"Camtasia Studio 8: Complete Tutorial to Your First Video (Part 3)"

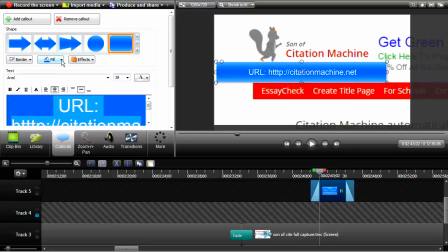Let's try the fill red. And maybe make the text yellow. I just want to make it stand out from what's around it. Bold it. Shadow it.
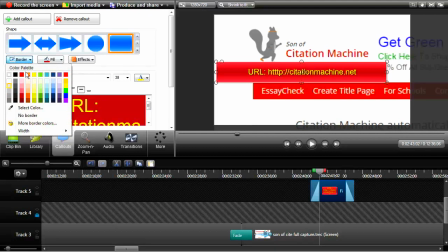Okay, hey, well, let's put a border around that, babe. Put a yellow border around it.
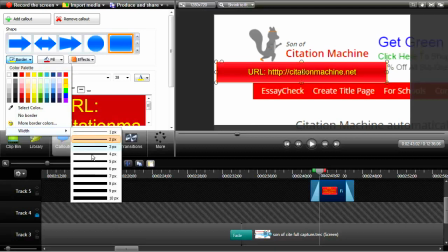Pump up the border. Six. There you go.
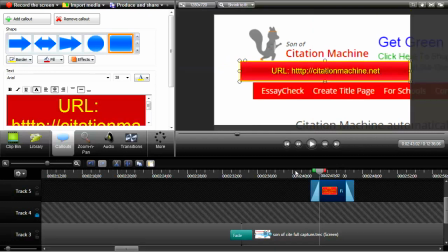Maybe center it right there a little bit. Okay, so let's see what we got with the fade in, fade out here.
Call simply citation machine. It's URL.
Okay, so the fading should start about right there.
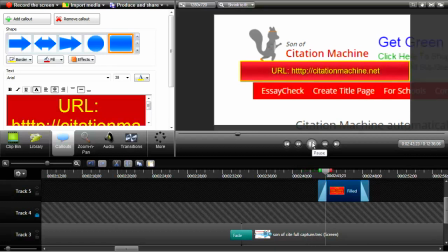Machine. Its URL is citationmachine.net.
Okay, the fade out should start right there. All right, so that call out is done.
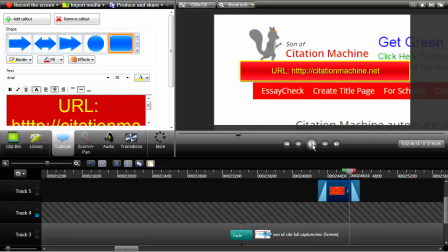Its URL is citationmachine.net.
Okay, and let's go back to full picture here.
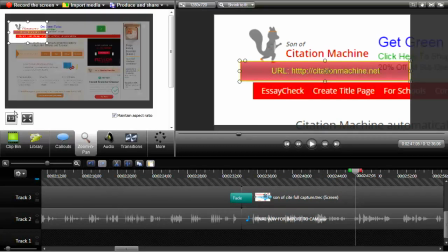We'll go to a pan and zoom, click our four corners,
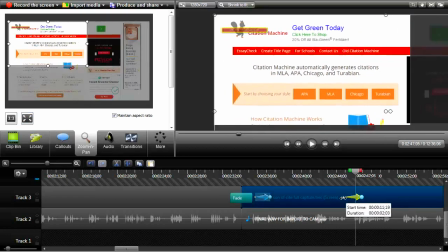and that zoom actually helps to cover up that little bit of that silent space there.
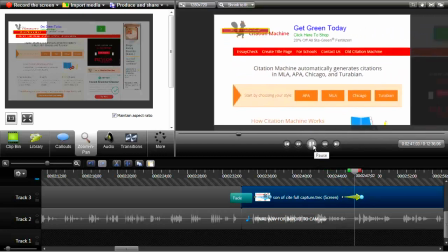Here we go.
Citationmachine.net. Boom. It is the first and most widely used citation machine on the internet.
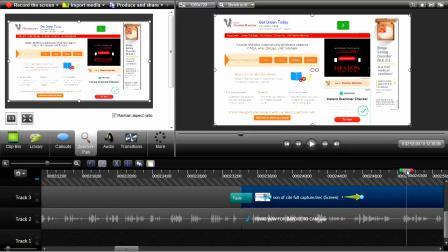All right.
Here's how to...
Was that a little bit too much of a pause? Yeah, let's take out a little bit of time there. Highlight it, hit the cut tool, see if we can pick up the pace a little bit.
Machine on the internet. Doom. Here's how to use it for APA citations.
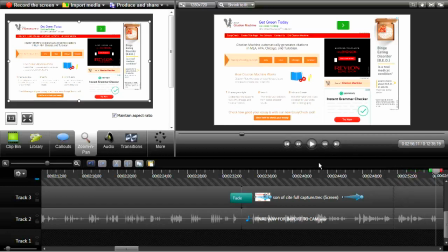Okay.
Step one.
Now we're going to zoom in to APA.
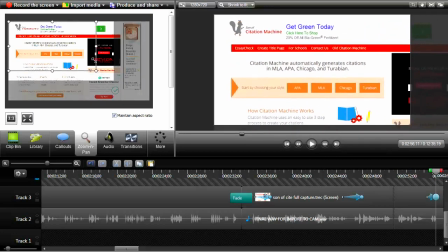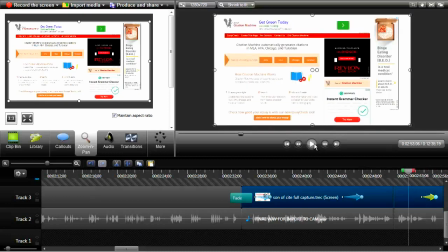I might even put a border around that.
For APA citations.
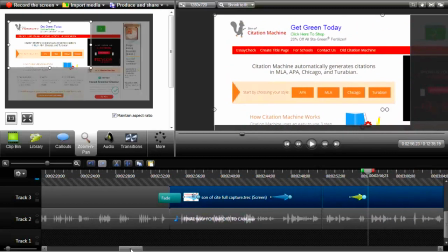Step one.
Okay, let's put a border around it. Sound like I was gargling there a little bit.
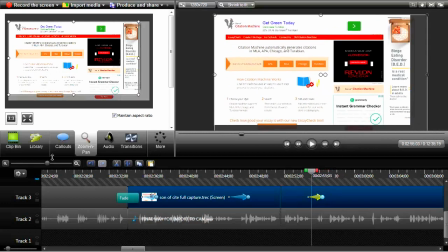Let's blank that out.
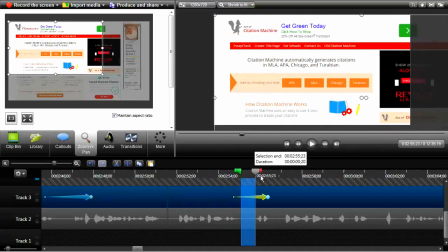Thought I'd caught all the noises of my voice. We'll highlight that. Select the audio track. Go to audio.
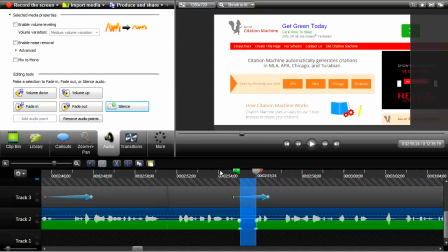See if we can get some silence in there. Let's see what that sounds like.
Citation.
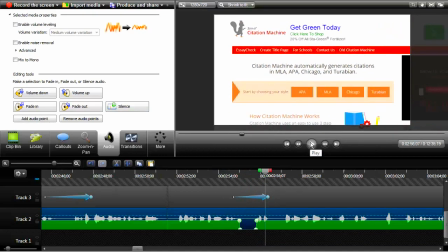Step one.
I just have lousy S's.
One.
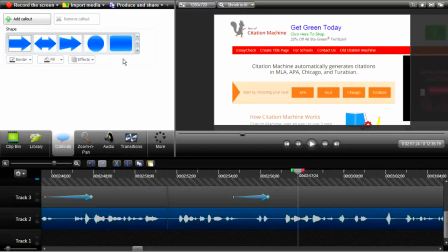In the choose.
Okay, now this is where I'm going to put my call out. Gotta unlock my tracks here.
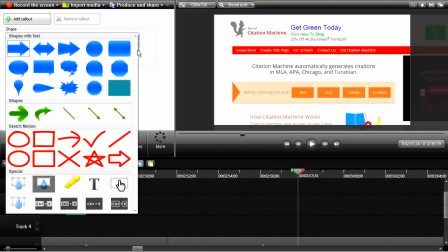Go to callouts and I'll put my box around it.
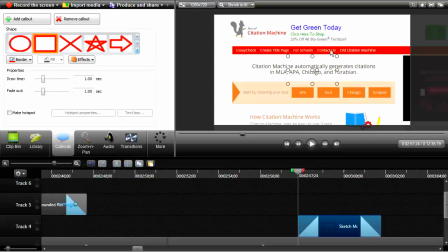What color? Red should be fine. There's the outline of the callout. There's its center. Bring it down to top, bottom, right, and left.
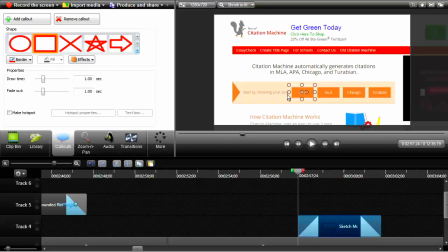Let's see how that looks. Make that touch. Touch. Okay, let's see what we got.
The Choose Your Style section, select APA.
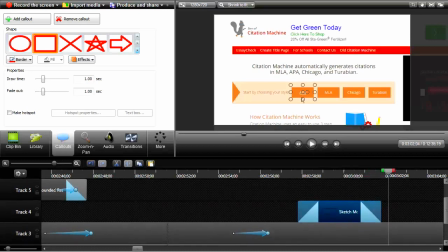Select.
Okay. Now that should cause us to zoom back out again.
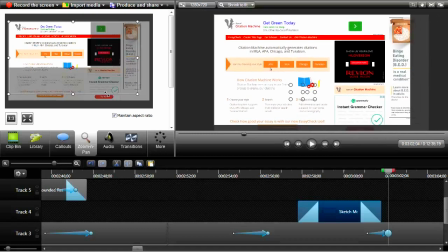Let's do a manual zoom. See how far we have to go. Move that zoom.
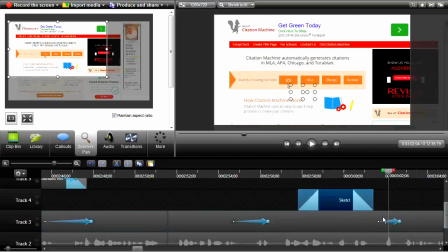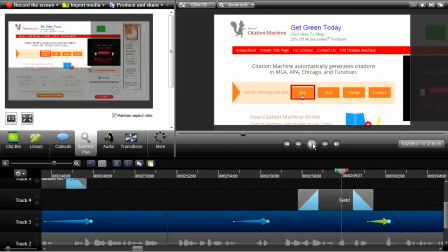Okay, let's see what we got.
Select APA.
Sure.
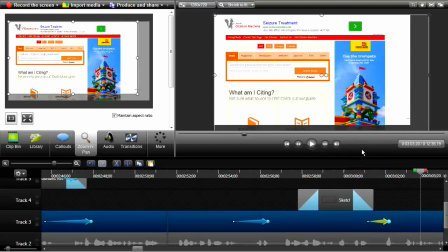Next, choose the title.
Okay. Okay, we're out. And now we've got to go back in.
Choose the type of source.
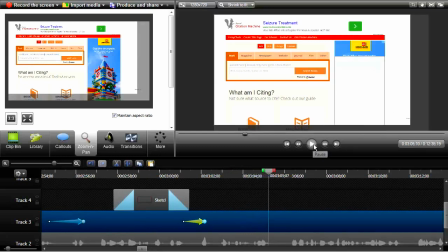type of source that you're using.
Okay, here we go. We're going to go in on them.